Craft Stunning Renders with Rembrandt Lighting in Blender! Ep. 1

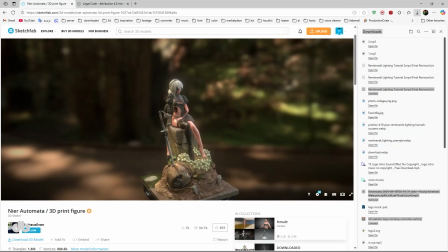243s
For this tutorial, I'm using a fantastic free 3D model called Near Automata,
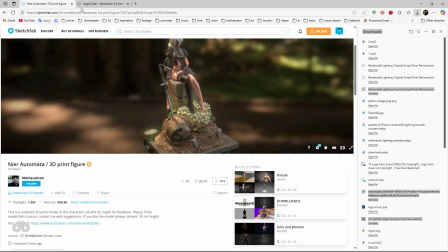248s
licensed under CC BY 4.0, created by the incredibly talented Mathieu7.
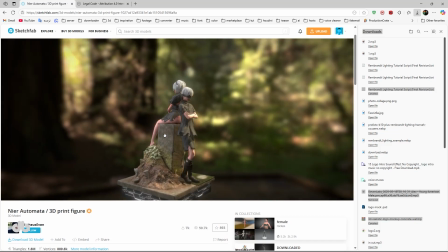254s
You saw it in the teaser, and it's the main model we'll light throughout this series. You can find it on Sketchfab with a simple search for Near Automata.
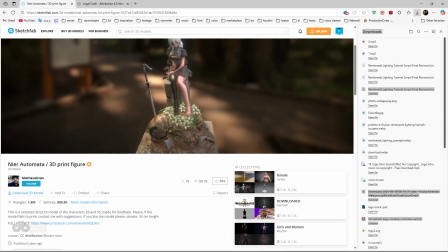262s
It's a CC BY 4.0 model, perfect for our needs, and I'm so grateful to Mathieu7 for sharing it. Wherever he is, I wish him all the success.
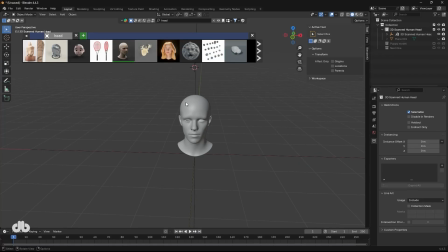273s
I'm also using a free concept head model from BlenderKit's license free section, which you can grab with a quick search for head in their free assets.
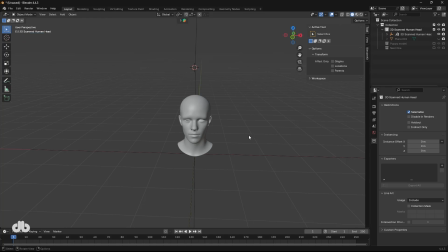281s
In Blender, let's start by darkening the scene to make our lighting stand out. Add a new sunlight as your key light. Position it above and to one side of your subject, roughly at a 40 to 45 degree angle. This angle is crucial for forming that Rembrandt triangle and casting the dramatic shadows we want.
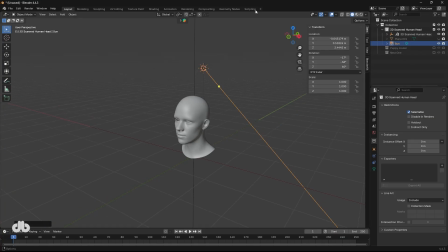299s
Let's fine-tune our setup. If the light feels too flat or creates a square-like shadow, adjust its position in the direction of the character's head. This helps sculpt the subject, highlighting raised features like cheekbones or edges.
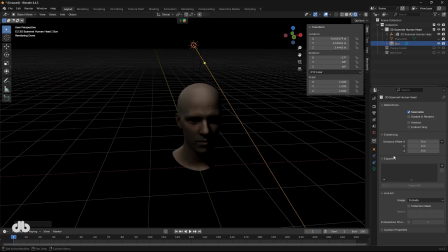312s
For instance, if the light's too frontal, it might flatten the contrast, so angle it to hit the subject from above and slightly to the side. In Blender, you could switch to a spotlight for more control, but the sunlight works perfectly for now.
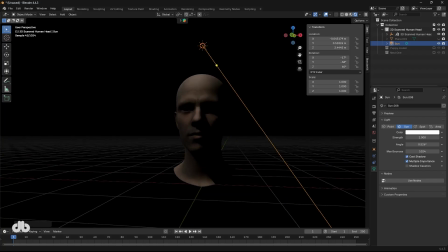325s
Keep the intensity moderate. Too bright and you'll lose the moody vibe. Check your render preview to ensure the triangle forms on the shadowed side and tweak until it feels spot on. Right now, our scene has that bold, high contrast look, ideal for dramatic shots like a crime scene or a moody portrait.
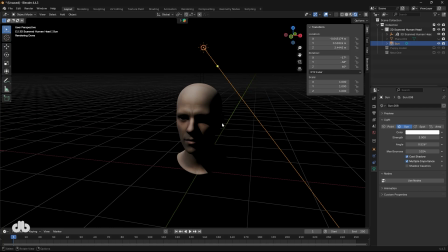342s
To polish it, let's add a subtle fill light or diffuser.
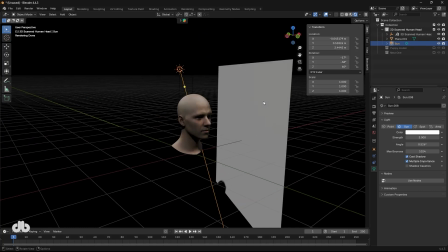345s
In Blender, add a plane as a diffuser, position it on the shadowed side and rotate it about 90 degrees.
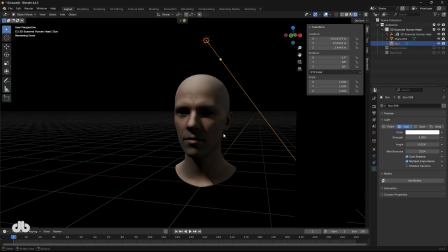352s
Scale it up and adjust its distance from the subject to control the softness. This gently fills the darker areas without killing the contrast. Alternatively, add a low-intensity light on the opposite side, but keep it minimal to preserve the Rembrandt vibe. See how the diffuser softens the shadows just enough, giving the scene a refined, cinematic quality.
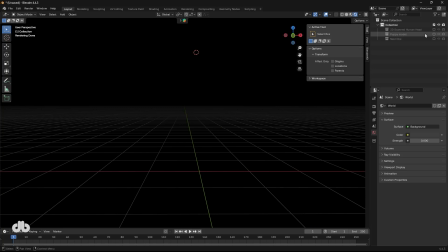371s
Rembrandt lighting is incredibly versatile. It's not just for human faces. I've tested it on different subjects, and the results are stunning.
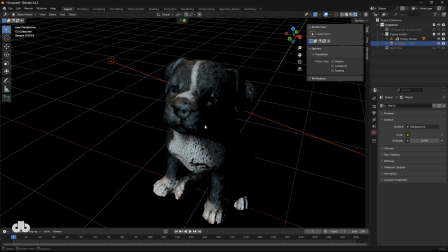379s
Take a dog model, for example. The light hits the raised fur or snout, forming triangle-like highlights that add depth and emotion.
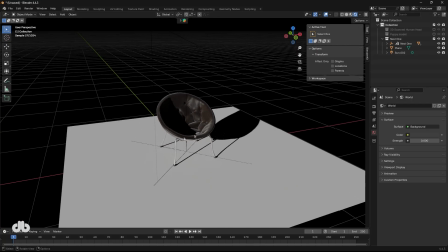387s
Or try it on a sofa. The light sculpts the curves, creating a reverse triangle due to the object's shape, but still delivering that high contrast depth.
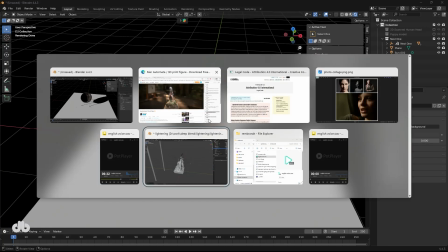396s
Let's dive deeper into applying Rembrandt lighting specifically to our Near Automata model, which is the star of this series.
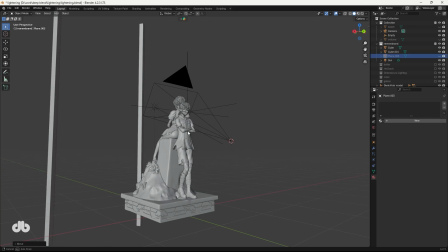403s
Start by loading the Near Automata model in Blender, download it from Sketchfab, and darken the scene to make the lighting pop.
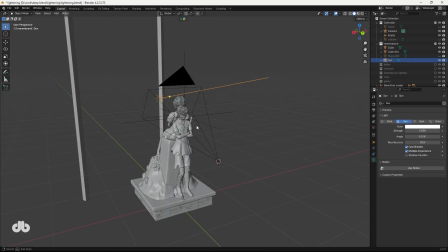410s
Add a sunlight as your key light, positioning it above and to one side of the model at a 40 to 45 degree angle.
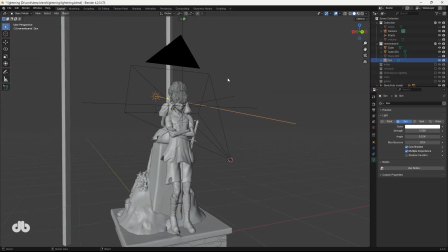419s
This angle is critical to sculpt the model's contours, highlighting its sleek lines and intricate details.
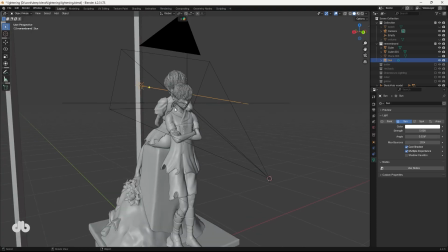425s
Adjust the light's position if the shadows feel too flat or blocky. Angle it slightly to the side to emphasize raised features like the model's edges or curves. Keep the intensity moderate to maintain the moody, cinematic vibe. Check the render preview to ensure the light creates defined but soft shadows,
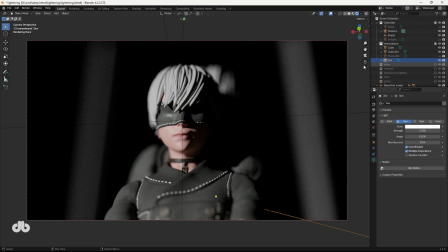443s
ideally forming a triangle-like highlight on the shadowed side, though the exact shape may vary due to the model's unique geometry. To refine the look, add a subtle diffuser, place a plane on the shadowed side, rotate it about 90 degrees, and scale it to control softness.
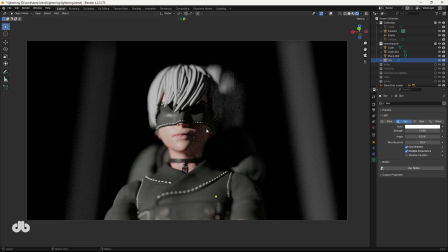459s
This softens the darker areas just enough to enhance the model's dynamic feel without losing contrast. The result makes Near Automata feel alive, its contours popping with a cinematic depth that draws the viewer in. To wrap up, Rembrandt lighting is your go-to for amplifying emotion and adding depth through high contrast.
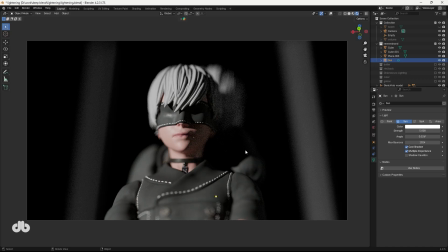479s
That triangle on the cheek is a great marker, but don't get hung up on it, especially with non-human subjects.